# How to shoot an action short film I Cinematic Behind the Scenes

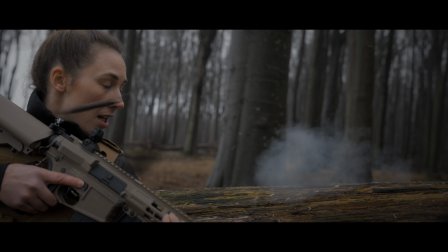(4:07)
If you look closely, you'll also spot a bit of post-production magic here.
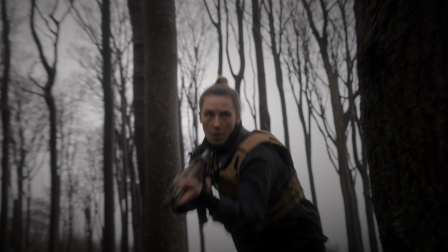(4:11)
Do you see the enemy's gun flashes? These were basically some small graphics that I added in post-production.
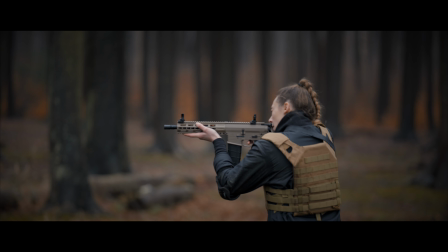(4:16)
All the shooting scenes felt way more realistic once I combined the practical effects with the animations. Here's another example where we used our mist spray. Of course, action videos or videos in general always benefit from cool transitions.
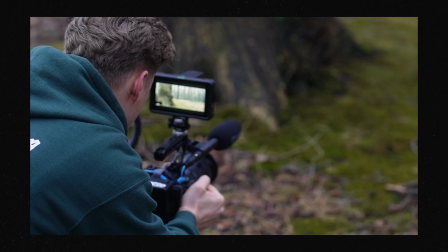(4:29)
One of my favorites is the pan transition. You can see that here. It's basically just whipping the camera from one side to the other to cut into another shot.
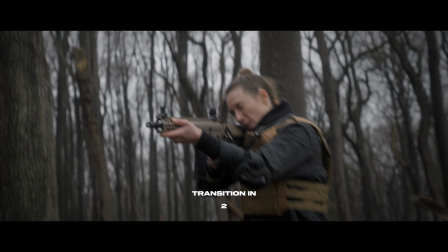(4:36)
To increase image contrast and make it all look better with the soft lighting,
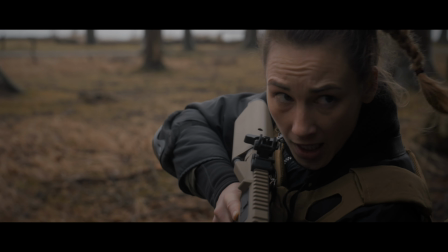(4:42)
We also added negative fill in certain spots. You can see it well here in the shadows on Katrin's face. I would say the main goal for this video was to make the viewer feel really pulled in.
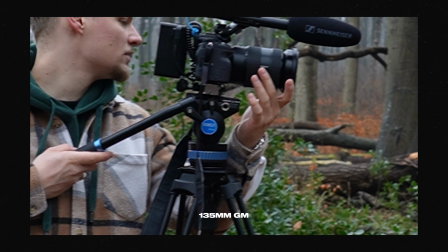(4:53)
So another of the key elements to make that happen was the choice of lenses and camera moves.
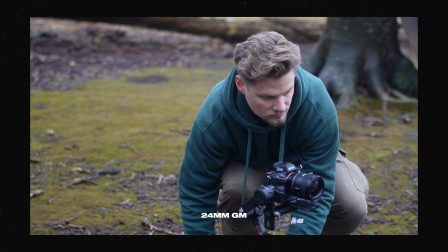(4:58)
For example, alongside handheld and tripod shots, we also used the slider.
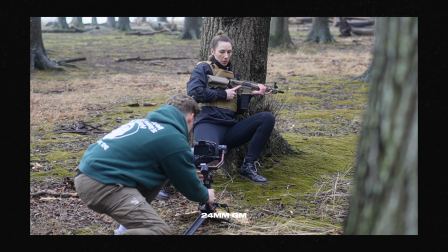(5:02)
Especially for the shots where you want the viewer to be pulled in very fast without losing focus on the character, this is where the slider comes in really handy. Because this rifle here is not made out of metal, and this vest is not real, so neither of them make any sound. And without sound effects, it sounded like this. And with sound design, like this. I'm not gonna break down every single shot now, but you can find those details throughout the entire video.
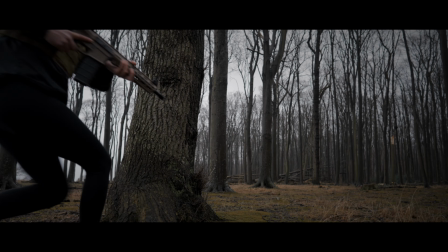(5:31)
Like when she reloaded, for instance.
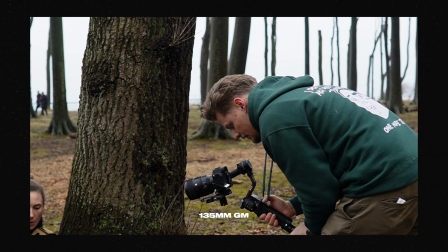(5:35)
That's also where we used the gimbal for the first time, again with a 135mm to stay really close.
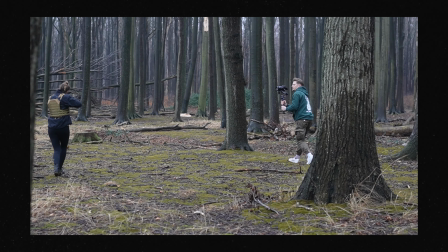(5:42)
And here again, sound effects made the extra polish to make this whole thing come to life. I even used a muffled filter on the music in the edit to bring the viewer even closer into the scene. And honestly, I couldn't feel any closer to the entire project myself.
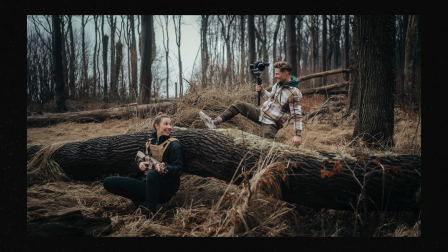(6:00)
Everyone gave it their all, including my clothes when I crashed half a meter into a swampy waterhole behind a rotten tree.
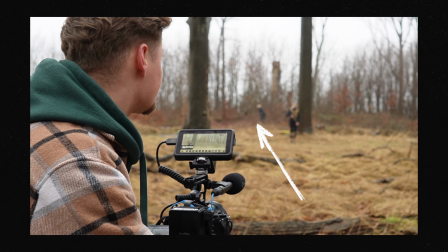(6:06)
But other than that, everything worked out pretty great. I mean, not even the people walking by complained about us or the rifle.
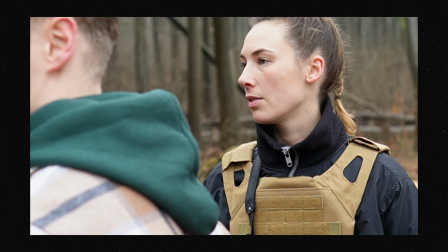(6:12)
And that's definitely a first for a public shoot in Germany. What was really new though, I didn't make a cent on this shoot. Sure, we agreed on a budget, but it was way below what would make financial sense for a project like this.
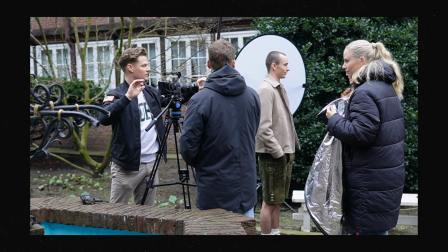(6:24)
So why the hell did I do it? Simple, because I see it as my duty as a filmmaker and a business owner to always keep investing in my craft. My business runs on creativity, and when the ideas are flowing and the workload allows it, those are the types of projects where you can grow and experiment. Screw the money, it comes and goes. But with everything I learned from this shoot, we're just getting started. Alright, I guess I'll see you in the next one. Peace.